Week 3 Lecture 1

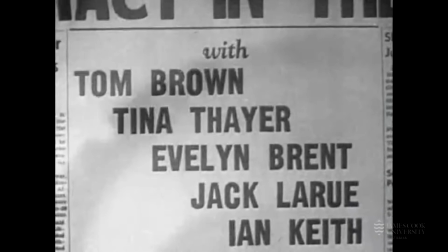256s
Tactile, situational type solutions would become a hallmark of noir title design, grounding their films at a street level.
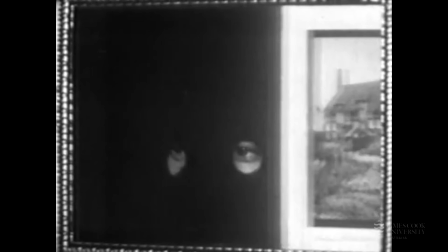262s
Mystery and suspense films, which had always been more attuned to the potential of film packaging, were among the first to exploit their title real estate.
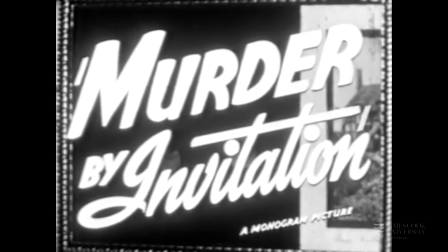270s
Phil Rosen's Murder by Invitation from 1941 features a sequence in which practical fire, real fire consumes the cellophane title cards in succession.
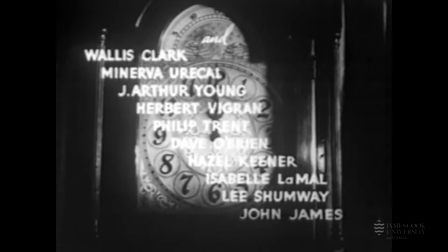279s
Few sequences before this had thought to physically manipulate the title cards themselves.
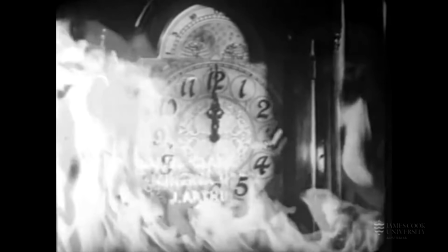284s
Optical type distortion, which was achieved by photographing the title plates through water, gels or warped glass,
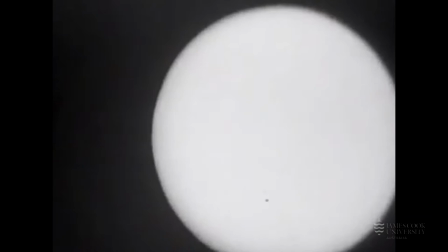290s
would become a hallmark of many B-genre titles in the 1940s and further on.
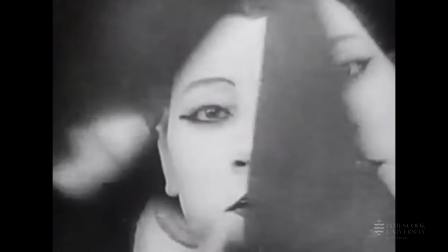296s
Think back to Ferdinand Leger's use of this device in Ballet Mécanique
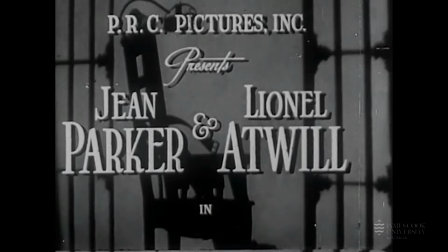300s
in 1923 and you start to see a lineage of connection between these experimental processes.
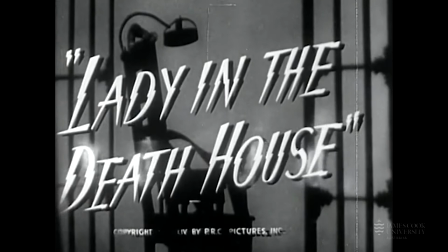306s
Steve Sekely's Lady in the Death House in 1944 showcases its potential in this context,
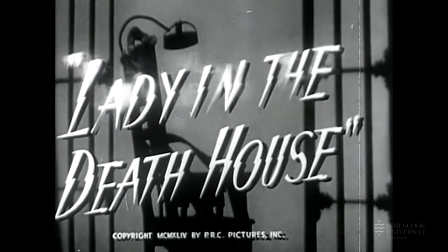312s
warping type to create hypnotic layered transitions between cards.
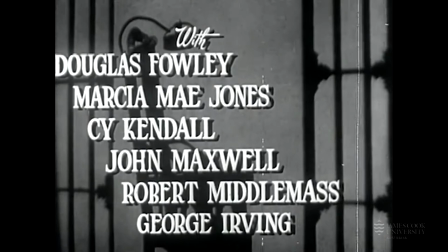316s
Shooting titles in this way creates a dreamlike quality that perfectly sets the
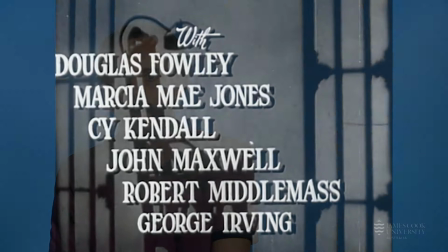321s
stage for fantasy films or other stories that require a viewer's suspension of disbelief. Compound optical effects achieved in post-production when strips of pre-exposed film were sandwiched together to create composite images and layered transitions had been a favourite technique of the avant-garde for decades.
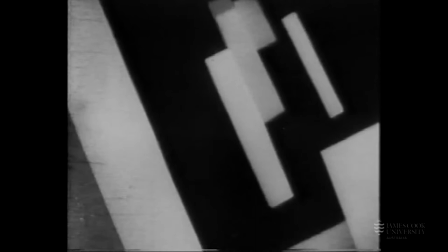340s
Filmmakers like Hans Richter, Walter Ruttmann,
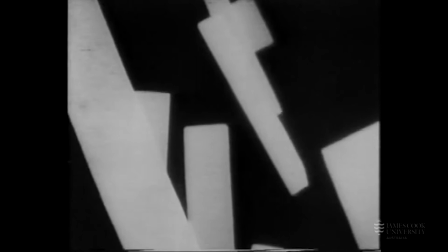342s
they created visceral modernist graphic animations using these techniques in a way that ends up becoming very compatible with film title design.
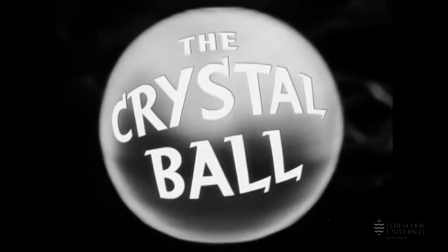351s
Early commercial adaptations include Eliot Nugent's The Crystal Ball from 1943,
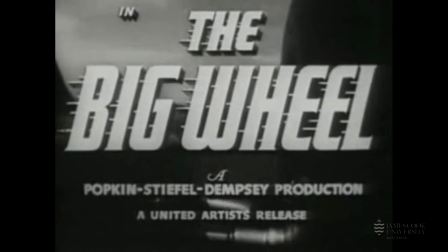356s
in which the titles appear to be wiped from a glowing orb by a pair of silhouetted hands.
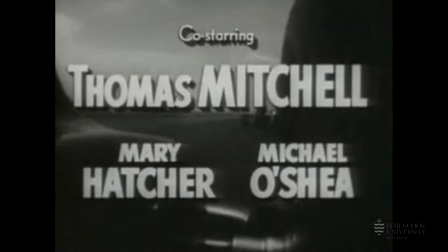361s
In Edward Ludwig's racing film The Big Will from 1949, the cards are wiped away by a checkered flag,
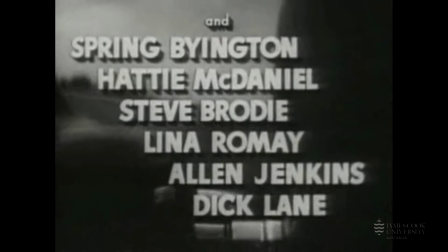367s
both of which, both the checkered flag and the title cards, are superimposed over a live-action backdrop. The Big Will is also emblematic of B-movie's expansion into new territory at the end of the decade, reaching out to meet the rise of drive-in culture and the demands of a mostly teenage audience. By the end of World War II, American audiences had grown weary of the bleak realism of film instead turning to science fiction and horror as a means of escape.
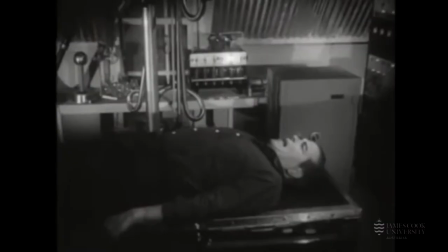393s
An age of science defined by atomic warfare and the impending space race fuelled a curiosity for all things from another world.
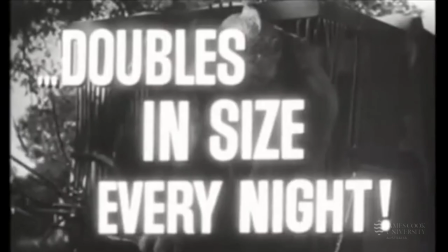401s
Aliens from outer space invisible with two heads.
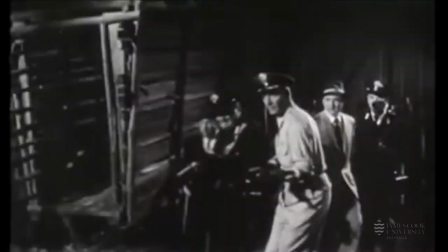405s
B films and their titles began to set the tone and direction for these genres and even with an extreme budget limitations title
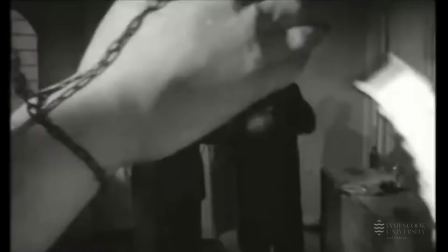412s
designers were beginning to devise transitions optical effects and crude animation techniques to strengthen their delivery.
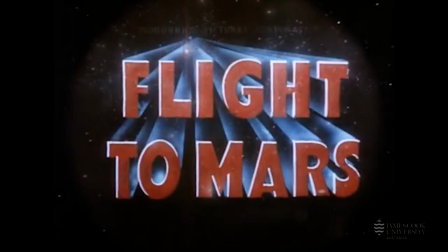419s
Films like Unknown World, from 1951, and Flight to Mars, also from 1951,
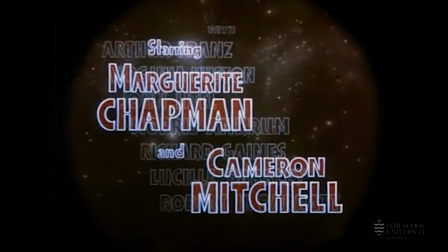427s
are among the first sci-fis to feature integrated title sequences with immersive genre-specific themes and typography.
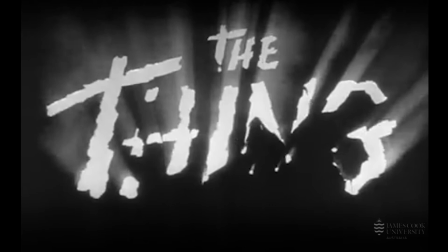435s
The Thing from Another World, again 1951, features a dramatic sequence in which the title is eroded from darkness, an effect co-opted by its two A-budget remakes, which occurred most recently in 2011. While creative innovations like these permeated early 1950s B titles, it wouldn't be until the latter half of the decade that title sequences would emerge as self-contained thematic units, inspired in part by the success of mainstream title design pioneers like Saul Bass and Morris Binder.
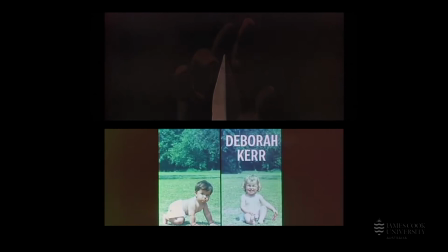465s
Coming from both graphic design and film marketing backgrounds,
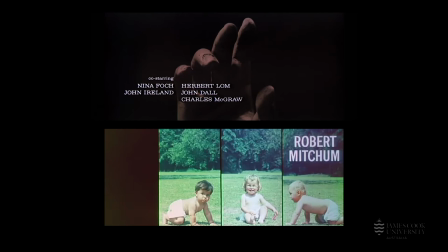468s
Binder and Bass elevated the profile of the title sequence by merging artistry with narrative and conceptual threads from the film,
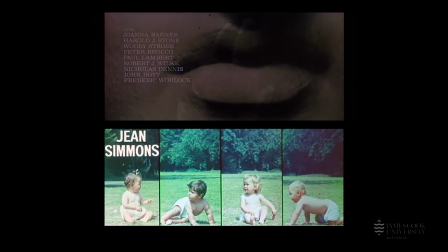476s
distilling the essence of the film into a singular, potent visual statement.
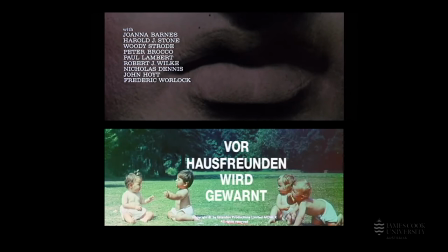481s
This format became the new standard for creative title design, fuelled an equal part by industry and audience demand.
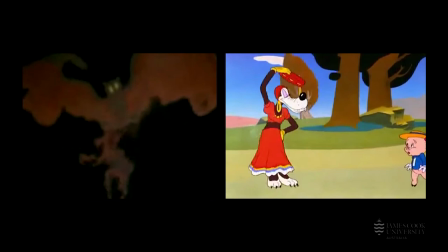488s
In parallel to this,
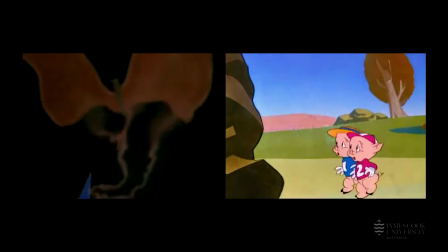489s
the animation boom of the 1940s through Disney and Warner Brothers gave rise to an entire commercial animation industry in the 1950s.
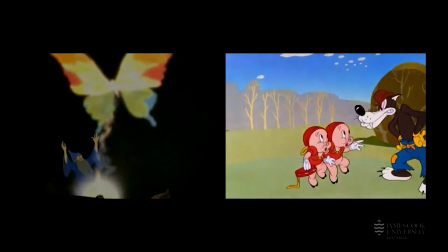498s
Animation moved beyond association with just fairy tales and cartoons, fusing modernist sensibilities with experimental techniques and developing its own language.
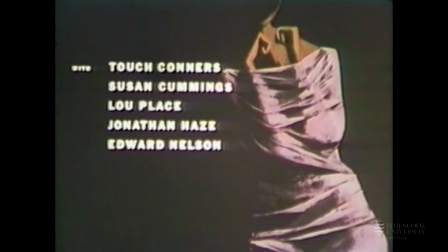507s
Paul Julian, a Warner Brothers veteran who'd worked on mainly Looney Tunes,
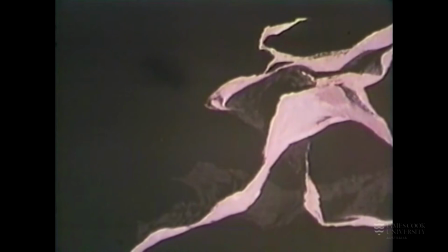512s
cartoons and is probably best known as the voice of the roadrunner, migrated into title design in the late 1950s.
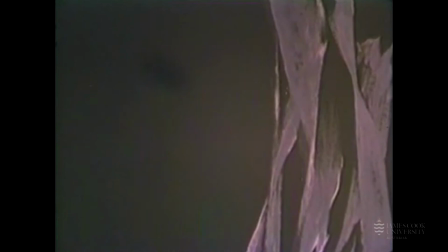519s
Working exclusively with the notorious Roger Corman,
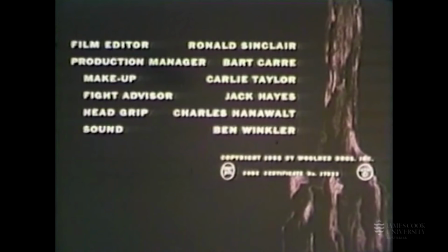523s
Julian's narrative background and unique mixed media animation style lent his sequences a tonal depth and complexity that was not previously seen in B-title design.
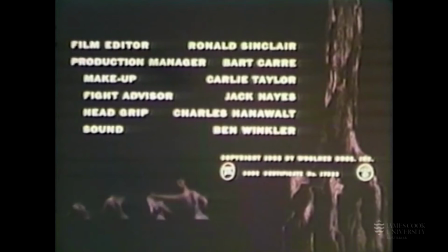532s
Julian's first sequence, Swamp Women, from 1956,
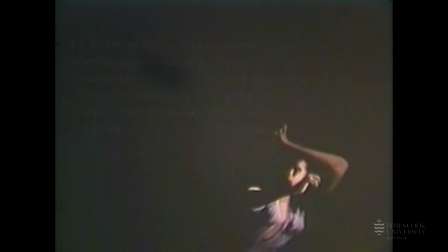536s
combines practical camera moves with multi-plane illustrations and cross-dissolve animation.
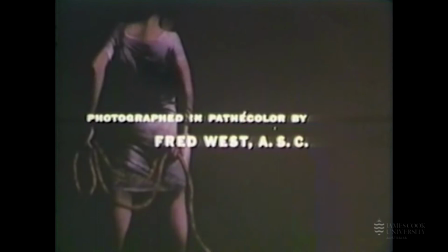542s
His experience as a background artist is evident in its design,
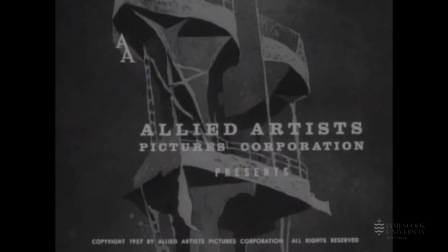546s
with the titles themselves passive to the immersive, abstract backdrops, leading the viewer into the world of the film.
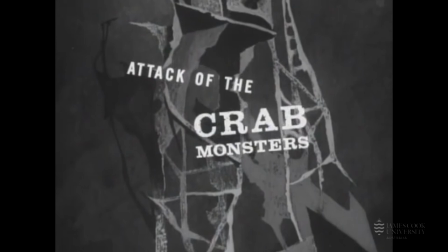552s
Julian continues to explore similar techniques and themes in his sequence for Corman's Attack of the Crab Monsters the following year,
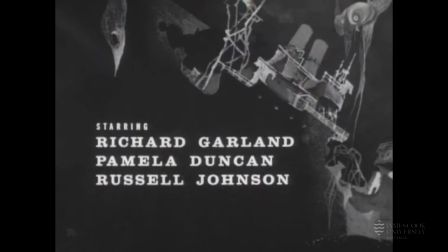560s
combining even more layers of optical animation and motivated camera moves to create a sense of urgency and mystery throughout the entire sequence.
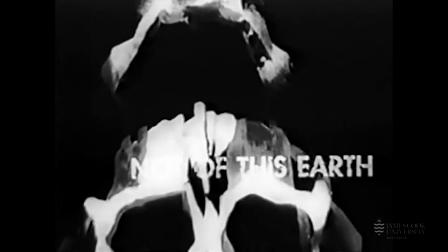572s
And in Not of This Earth, in 1957, Julian uses details of human peril, blood, clawing hands,
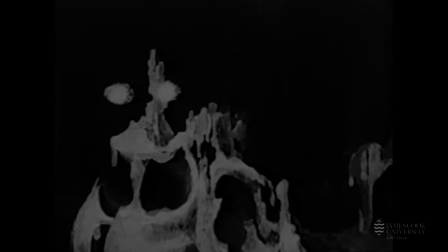580s
a crumbling skeleton, to contrast with a disembodied set of watchful alien eyes, establishing the tone of the film through allegory and abstraction.
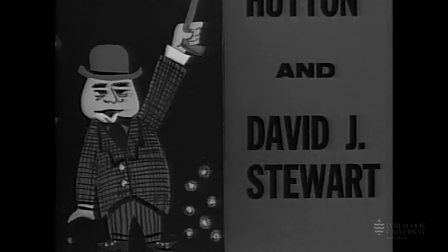588s
While Julian's use of type remains largely static throughout his short-lived titling career,
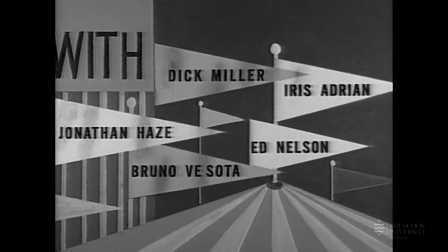594s
his contemporary Bill Martin, who was also a frequent Roger Corman collaborator, regularly used dynamic typography as a component of his titles.
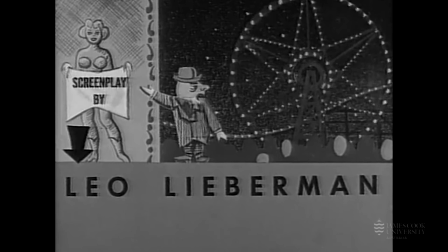603s
Martin's title sequence for Corman's Carnival Rock in 1957 uses a carnival theme to showcase the credits,
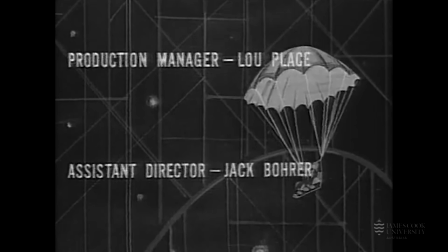610s
placing them into the environment as features of the carnival itself. Using a combination of optical and stop-frame animation in conjunction with timed camera moves,
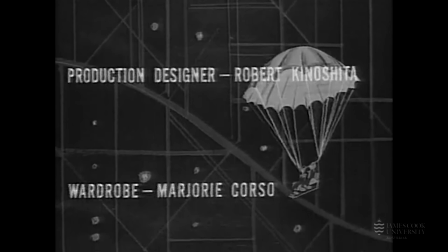619s
he builds a sequence that's as engaging as it is complex, shuttled between the worlds of animation and modern design.
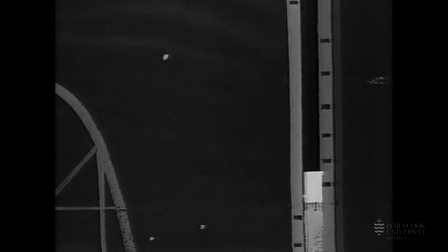626s
It was a novel concept in the 50s, but one that would become more common in the years to follow, as evidenced in Saul Bass's title design for films such as It's a Mad, Mad,
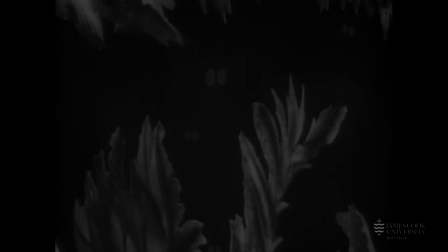634s
Mad, Mad World in 1963, and the Pink Panther series, also 1963.
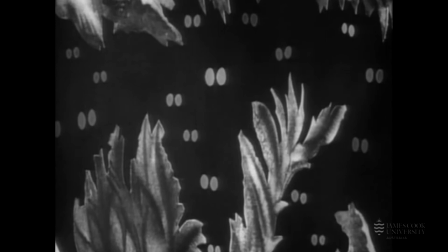639s
Martin's affection for experimental techniques is on full display in his titles
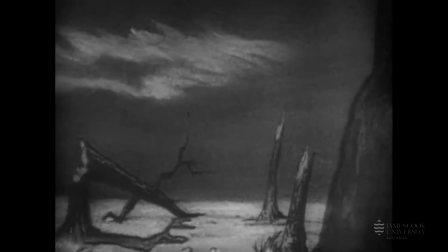644s
for Corman's Teenage Caveman from 1958 which features illustrated backdrops,
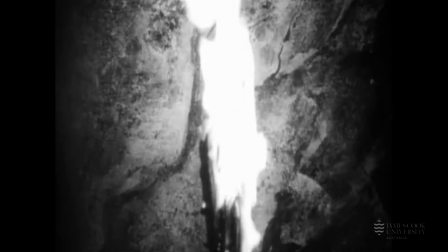650s
cross-dissolve animation, optical art effects,
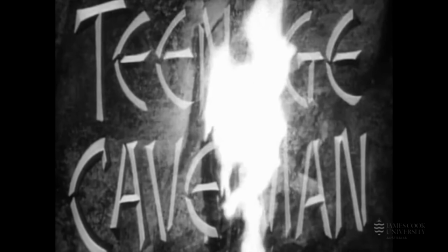654s
split-screen compositing and live-action graphic elements all working in concert with B veteran Al Glass's imposing music score.
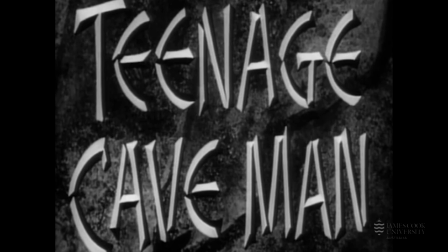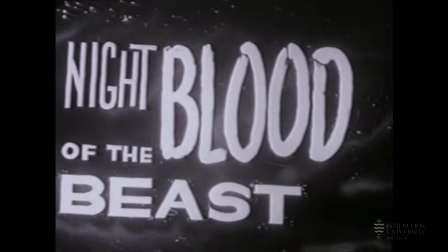668s
Elsewhere B films were beginning to use title sequences for backstory, placing title cards over plot-relevant vignettes.
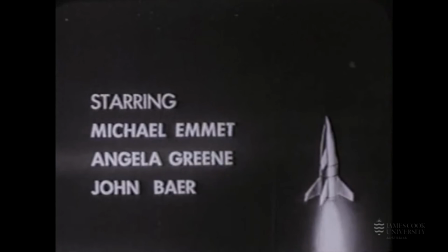675s
This became particularly useful for sci-fi films which often couldn't afford extended visual effects sequences. In a prime example, Martin's sequence for Night of the Blood Beast from 1958 features an accurate space
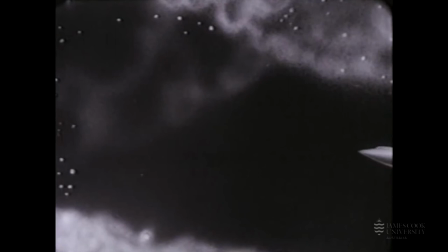687s
shuttle separation sequence that happened years prior to the actual shuttle program.
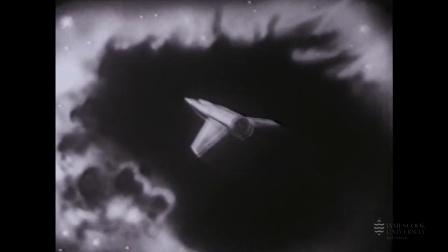692s
The title summarises the entirety of a space-bound cruise mission,
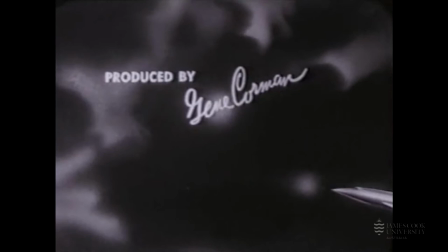696s
leaving the rest of the film to unfold on a claustrophobic and very, very cheap series of studio sets.
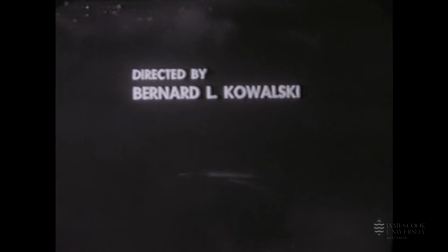702s
So we can see a number of innovations pioneered in the B-movie title design of this period of the 1940s and 1950s. The title was used for backstory. Designers used experimental techniques.
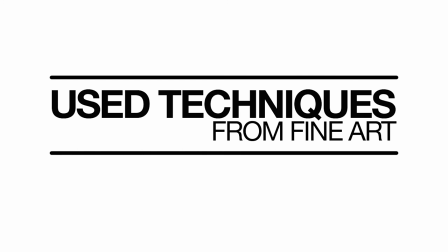714s
They incorporated animation and multiple kind of different forms of moving image.
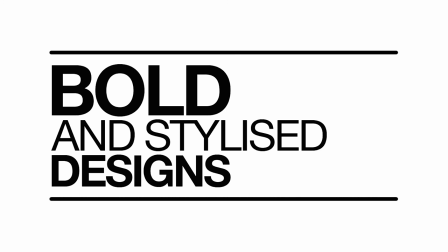720s
They used techniques from fine art. They moved text on screen. They created bold and stylised designs.
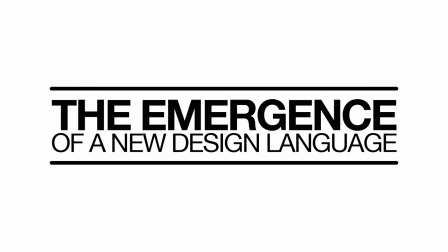727s
All of this represented the emergence of a design language that set audience expectation in terms of the film they were about to watch. And B-movie title designers came from diverse backgrounds, from fine art, from film marketing, graphic design and other areas.